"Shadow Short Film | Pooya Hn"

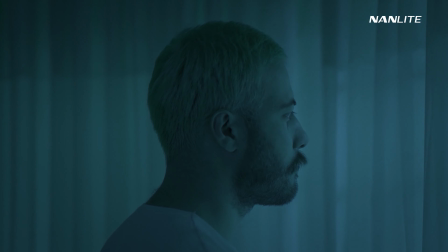Hi friends, I'm Puya HN, welcome to my channel. So as you might know, I've recently released a cinematic video called The Shadow,
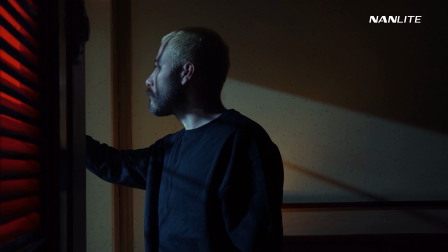which I really enjoyed making, and in that video, I only used Nanlite products as my light sources.
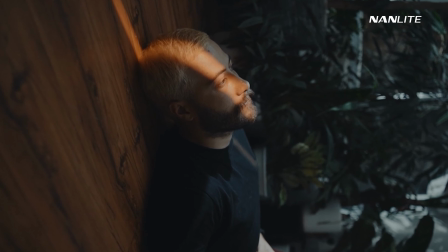Well, I actually made that video to showcase how I use those lights in my workflow and how creative you could be with those lights.
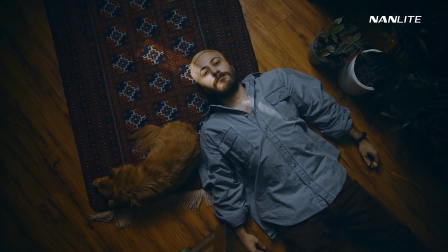And in this video, I've decided to take you through the behind the scenes and the lighting process of that video.
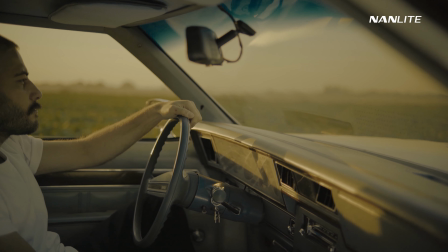So without further ado, let's get into it. I hope you enjoy.
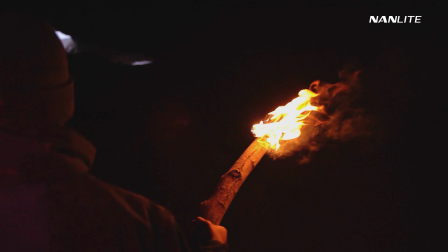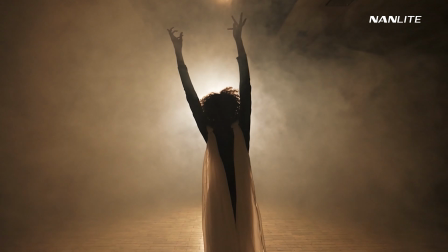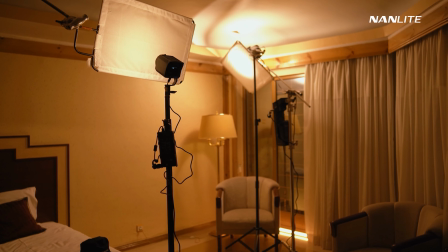Alright, in the first scene, I wanted to create a warm and moody environment and the lights I used for this scene was the Forza 60B,
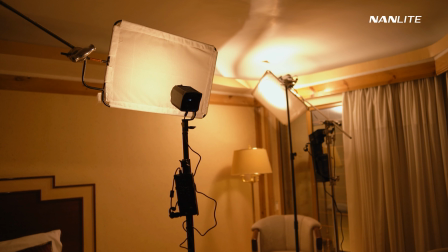Forza 300B and the Pavotube 30C. As you can see here, I've put diffusion in front of the lights and the reason for that is to make the lights a little less harsh and to create softer shadows.
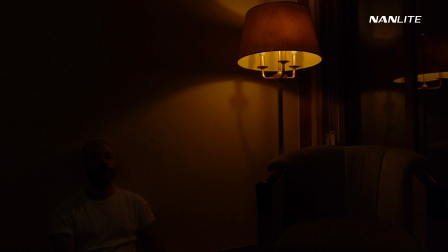Alright, now I'm gonna turn the lights on one by one so you could see the effects of each light individually.
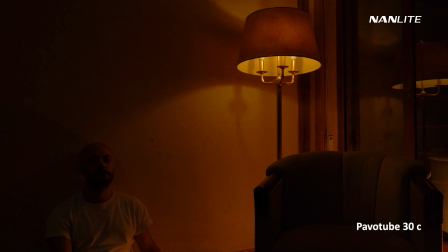Next we'll turn on the sleeping lamp, which was used as a practical light, which basically means that we see the light in the shot,
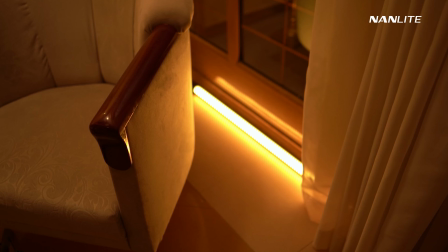and to accentuate its effect, I put the pavotube on the floor next to the sleeping lamp,
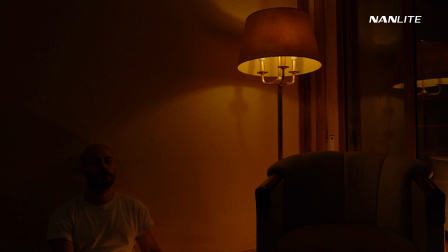with the same kelvin, so it will look like they're actually coming from the same source.
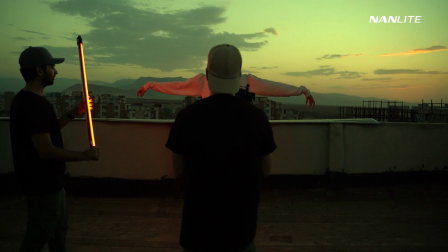Pavotube is a great tool for situations like this, where you need this small form factor to hide the light.
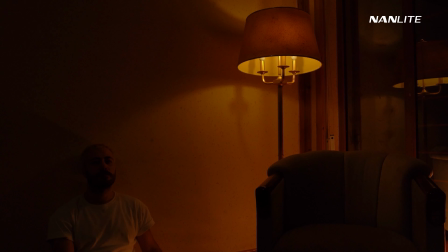Now, let's look at the final results of this scene.
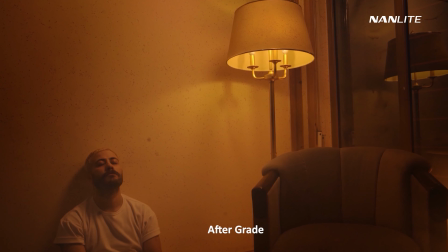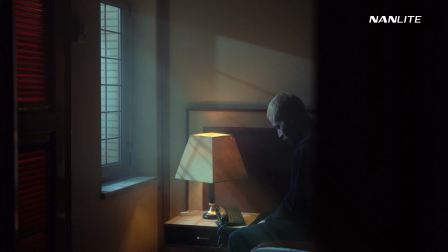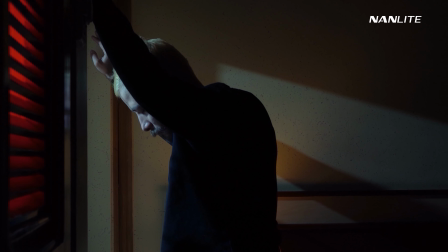Alright, in the next scene, I wanted to make it look like there's moonlight coming in to make the scene look more dramatic and moody,
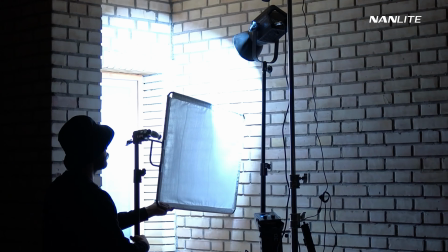so I've decided to use Frosa 60 and Frosa 300 together outside of the window to create the effect.
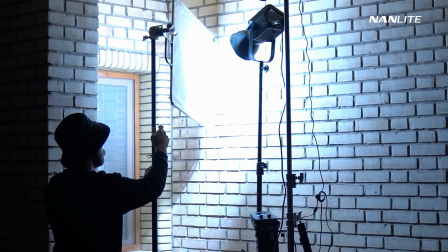I set the intensity of both lights on 100 and set the Kelvin on 6500.
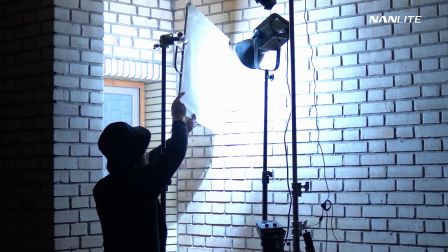And to make the lights softer, I put a flag in front of the lights as diffusion. And finally, to add some more drama and color contrast,
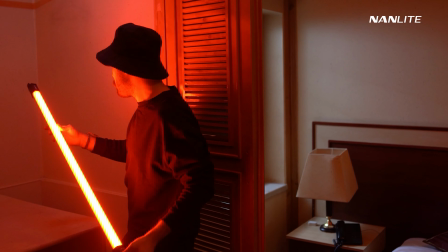I decided to put the Pavo 2 with a red hue inside the closet and I love the contrast it added to the scene.
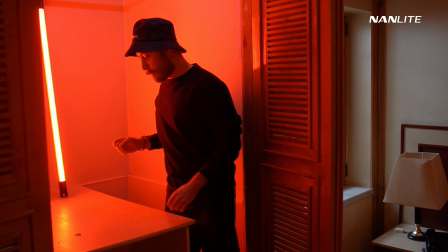This is another great example of the flexibility and usability of Pavo 2.
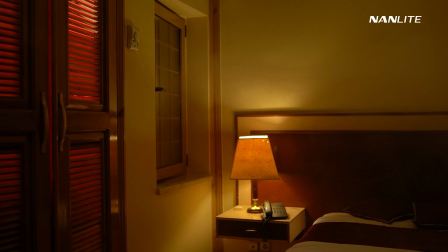There's one more touch needed to make this scene look complete and that's the haze.
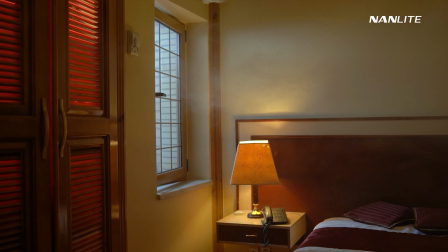Not only it adds more drama, but it also makes the lights pop and it makes the light beams visible, which is so cool.
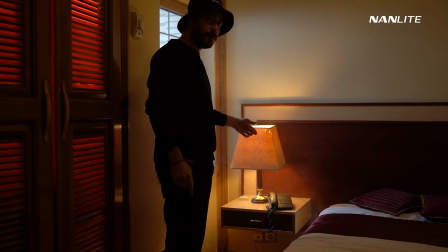And here's the final result.
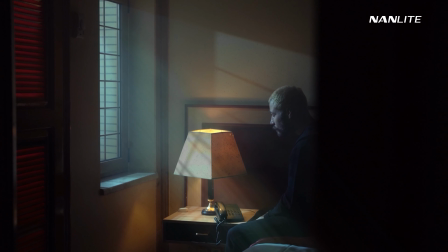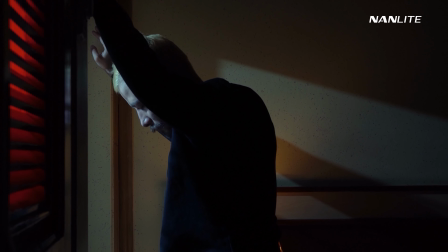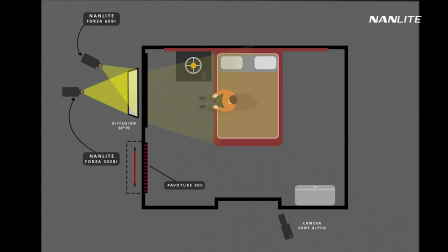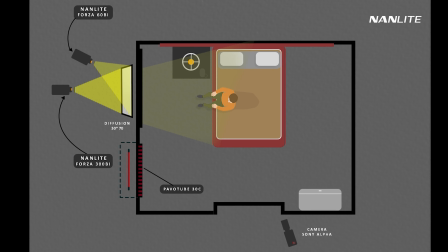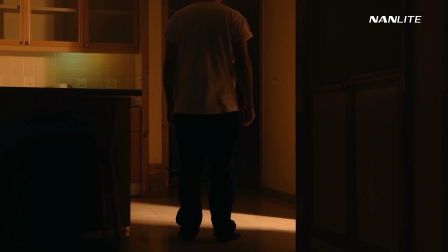Alright, in the next three scenes, you see there's this tight light beam on the subject, as if there's a sharp sunlight hitting through a window or something like that,
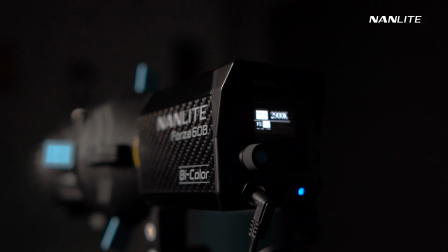but it was actually achieved using Nanlite's PJF Z60 spotlight lens attached to a Forza 60,
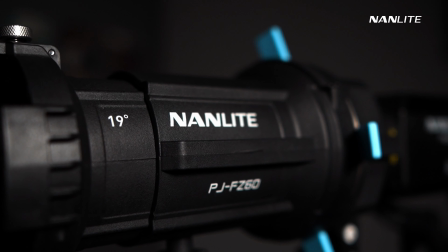allowing us to shape the light in any way we want in a very precise way.
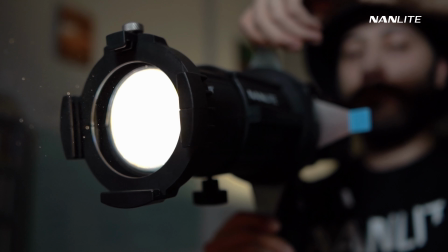Here we're gonna create the beam by adjusting the lens and pointing it to our subject, and by changing the spotlight setting, we can create so many interesting effects.
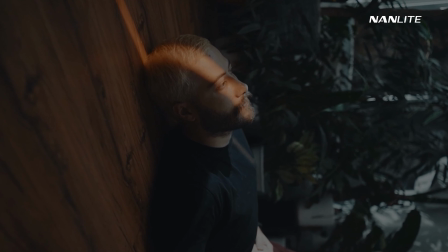This attachment also comes with different gobos which you could put in front of the light and project different very cool patterns like window blinds, trees, stuff like that.